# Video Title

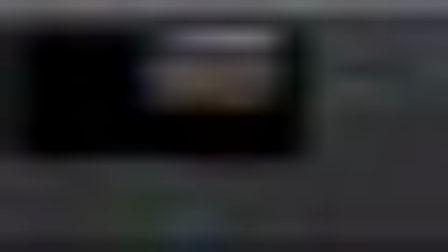(8:19)
So this grade node, where is my final? Here you go. So with this grade node,
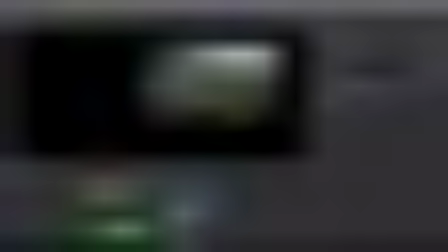(8:28)
you can see that make it very dark, but the reason why I'm doing it,
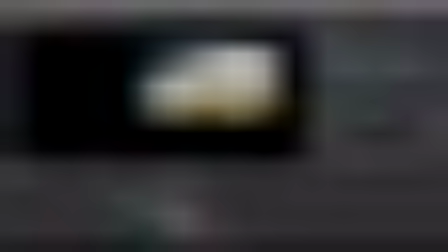(8:32)
because I add with the merge node after that, add my direct reflection. So we can use even this point here, because I'm twice extrude this reflection from there.
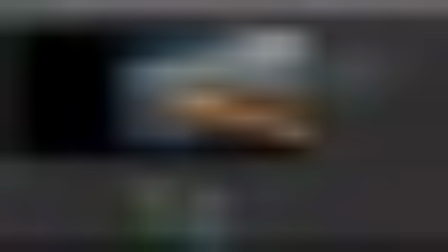(8:48)
And now with the grade node, it's not such bright, and you can see the difference.
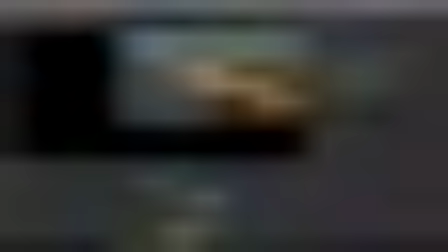(8:55)
I just want to add a little bit more contrast with applying just this reflection.
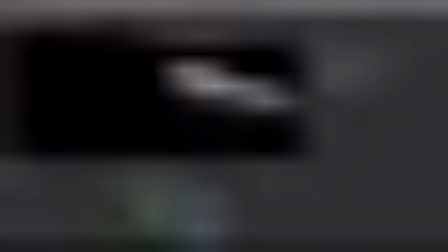(9:04)
So here you go, and then I create a luminance mask just for those areas near the ship,
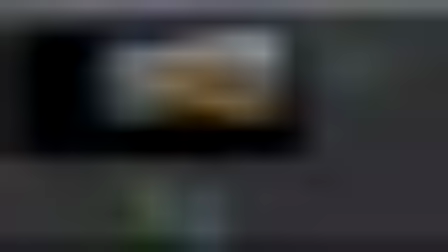(9:10)
because they were too bright sometimes. So I apply color correction.
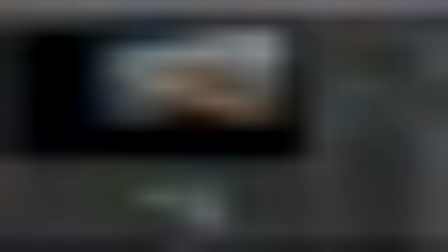(9:16)
It's simple desaturation, because it was very, like an orange, and apply the gain to add in the high contrast areas more bluish tint, again to remove a very bright orange tint. And that's what's happened here.
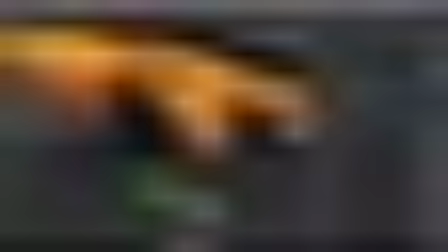(9:36)
You can see it's slightly changing. So there's very yellow, it's not an orange, it's a yellow color.
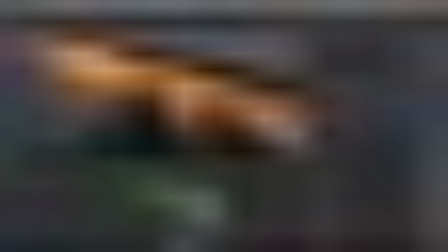(9:43)
So I make it more like less hot, add a little bit of bluish tint, and it became more interesting.
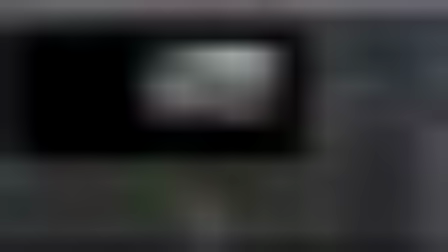(9:54)
So here's the difference.
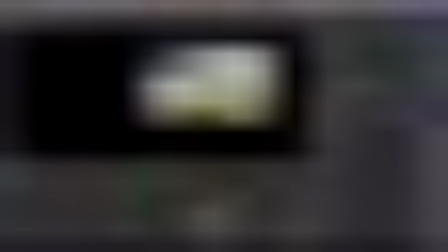(9:55)
If you remove this disable, you can see it's over bright areas here we remove and apply a proper correction,
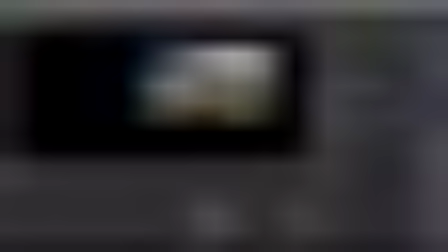(10:03)
and I create more darker waves.
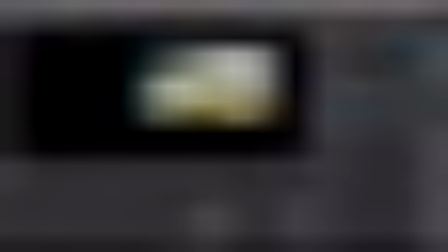(10:06)
So if we look on the brightness of this water, we can see that by default when we make a render,
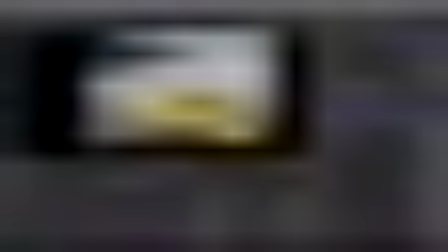(10:14)
it looks like it should be. The brightness is correct, but I want to make it more darker.
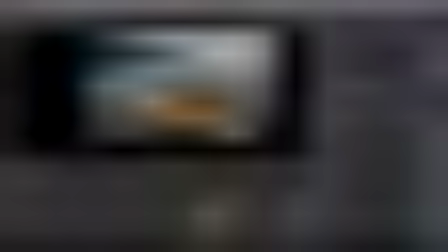(10:21)
In fact, I just want to do this.
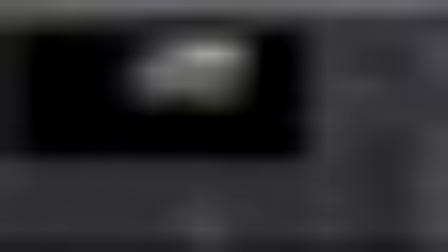(10:24)
So I can leave this as it is, so I can remove this not you, remove this gray node, and here we have the same color.
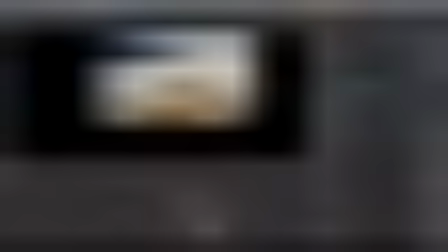(10:33)
And some of you can say that, okay, this is better than this,
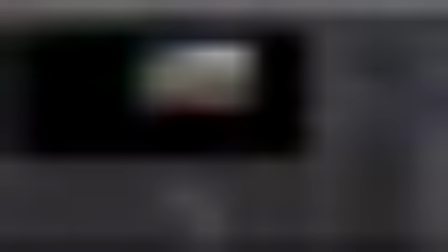(10:37)
but it's just up to you, and I decided to make it more darker to make this picture less funny, as I said. And another thing I do here, I add here is actually I clear this mask.
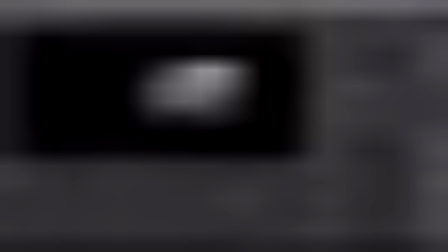(10:53)
This is our smoke. So let me back here and make it. Let's leave this mask. And
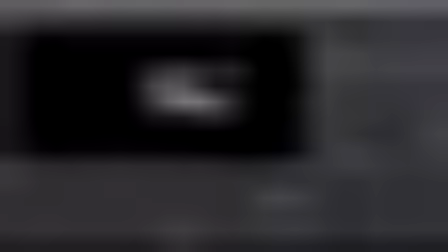(11:07)
okay, because it's all over, let me change this and choose undo. Okay, something like that. So, or in fact, let's talk about ship first, and then we go to the smoke.
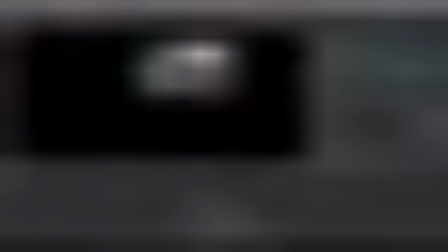(11:25)
So let's turn off the smoke. Here's our ship. Again, let's turn off all those guys.
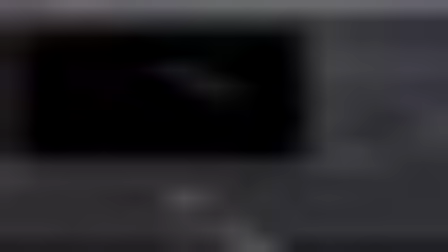(11:33)
And this is how we see the render.
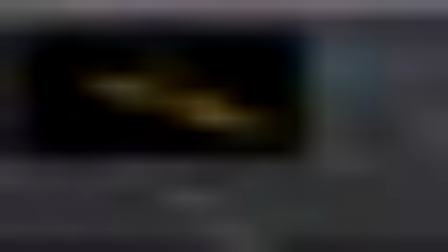(11:37)
We can see that there's a lot of reflections, and just in this area we don't have fire in reflection. All those areas are pretty dark because there's a lot of shadows from the smoke and many bright areas from the fire.
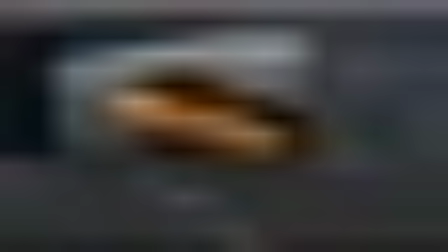(11:52)
So here's how it's looking. And definitely it's not the best idea to leave this ship as it is.
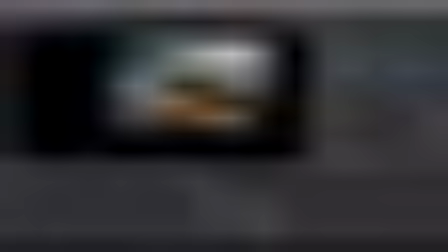(11:59)
So I make a color correction with the smoke.
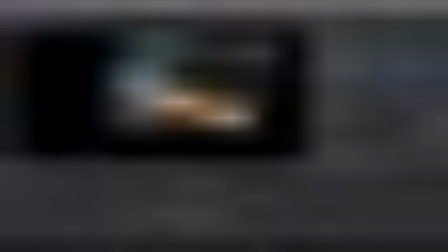(12:04)
So I add a smoke to the ship because it's not a good idea make a color correction for the smoke without color correcting the ship.
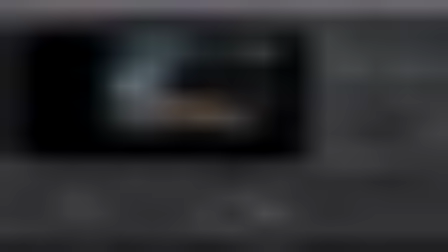(12:16)
So let's see, guess that here's my fire. Let me just show you step by step what I did.